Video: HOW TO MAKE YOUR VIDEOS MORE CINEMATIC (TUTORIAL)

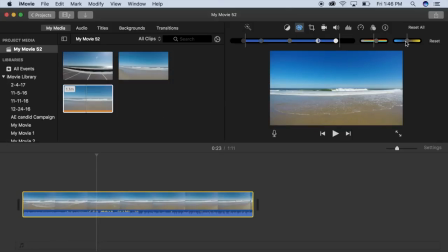[4:08]
Now after that's finished, I only have one slider left to work with, and since this clip is of the beach, I want people to really feel that warmth and comfort when viewing this, so I'm going to move the button to the right to give it that feel, and also to help boost those colors and depth just a little bit more.
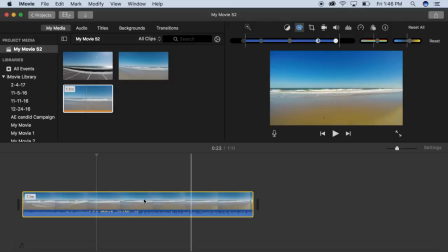[4:26]
Okay, so now I've finished color grading this clip, and it looks pretty good throughout, but it can be improved just a little bit more by doing this simple trick called letterboxing.
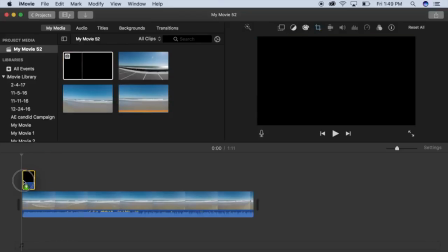[4:36]
Letterboxes are these things that you can overlay in your footage to quickly give it the cinematic look.
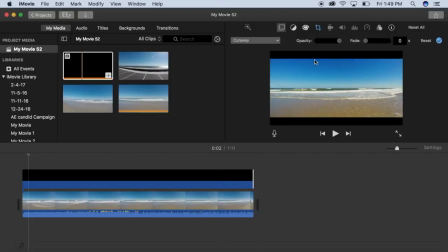[4:41]
But it's important to remember, however, that letterboxing is different than filming at a wider aspect ratio, so your footage doesn't get wider or change proportions, it's just hidden by the letterbox, meaning that you should try to make sure your subject is in the center of your clip or it will get cut off
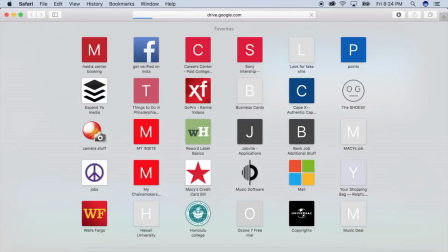[4:57]
or hidden by these letterboxes. To get this effect in iMovie, all you have to do is go to Google Drive, open up New Drawing,
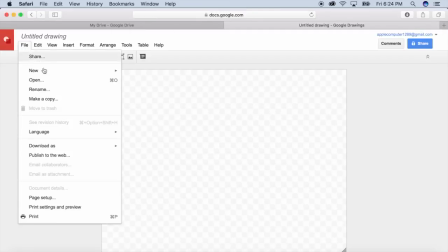[5:04]
and set the proportions of your clip by clicking File and coming down to Scale.
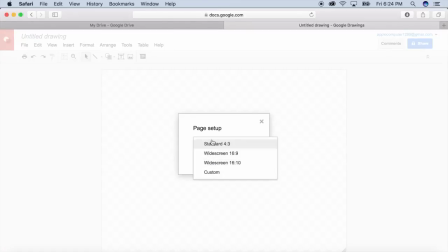[5:11]
For this purpose, I'm just going to do 1920 by 1080 pixels and then click OK.
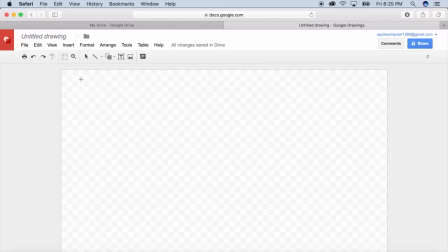[5:17]
Then all you have to do is draw in 2 rectangles, put them in place, and fill them in with the color black.
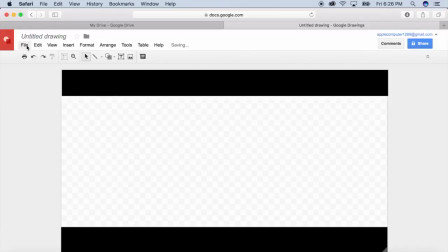[5:24]
And then save this file as a .png so it can be overlaid on your clip.
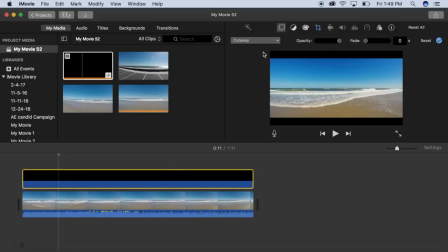[5:30]
And just like that, your footage has a more cinematic look.
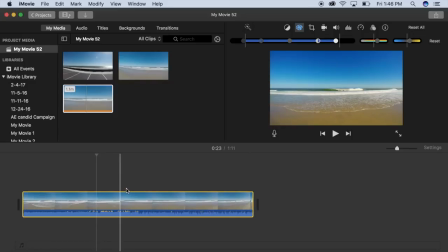[5:33]
Okay, so without the letterboxes, let's look at the difference the color grading has made on our clip by looking at it before and then after. As you can see, the footage looks a lot more professional and has a lot more depth to it than before, and it definitely has that cinematic look that you might be looking for.
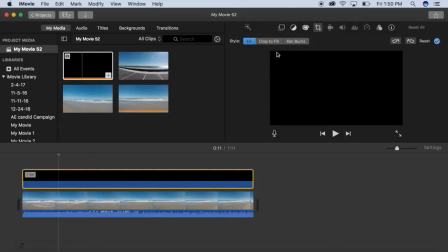[5:51]
Before I end this video though, I want to show you guys one more example of a different style clip and also give you one more tip on achieving that cinematic look to your footage.
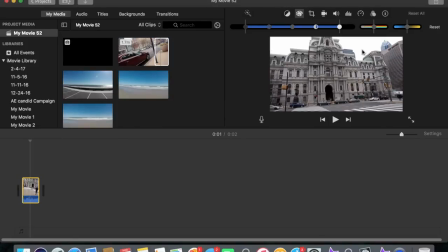[5:59]
So for this time, I took a clip of a stone building where I wanted more of a cold and steely look. So just like before, I adjusted my highlights, shadows, contrast, exposure, and saturation. But this time, I moved the temperature slider to the left to achieve that cold feeling. I think it really makes a stone building stand out more.
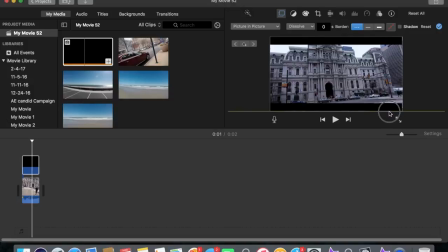[6:21]
Aside from throwing on some letterboxes, I also slowed down the clip to make it look like it was shot at a lower frame rate.
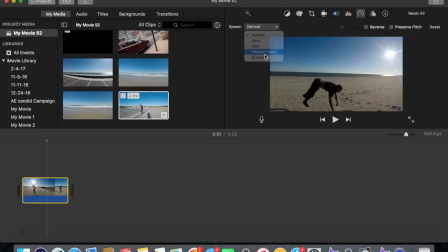[6:27]
It's a very subtle effect, but it works well if you use it right, especially in clips with a lot of motion like this one.
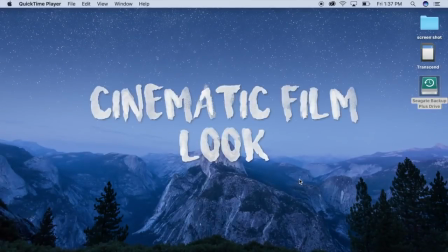[6:33]
And that's how you create that cinematic look in iMovie.
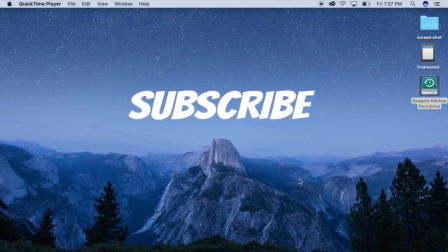[6:36]
If you guys like this video, please make sure to like and subscribe, and if you have any other topics you'd like me to cover, let me know in the comments down below.
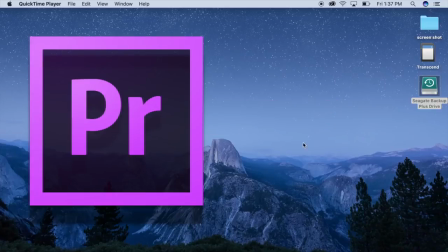[6:42]
In the future, I'll also be showing you how to do this in Adobe Premiere and Final Cut Pro, so stay tuned for that.
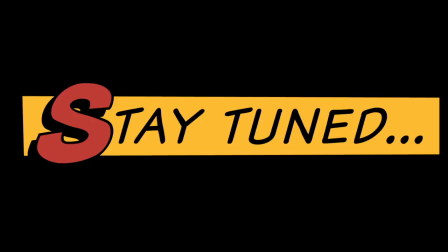[6:49]
Thanks again for watching, guys, and I'll see you next time.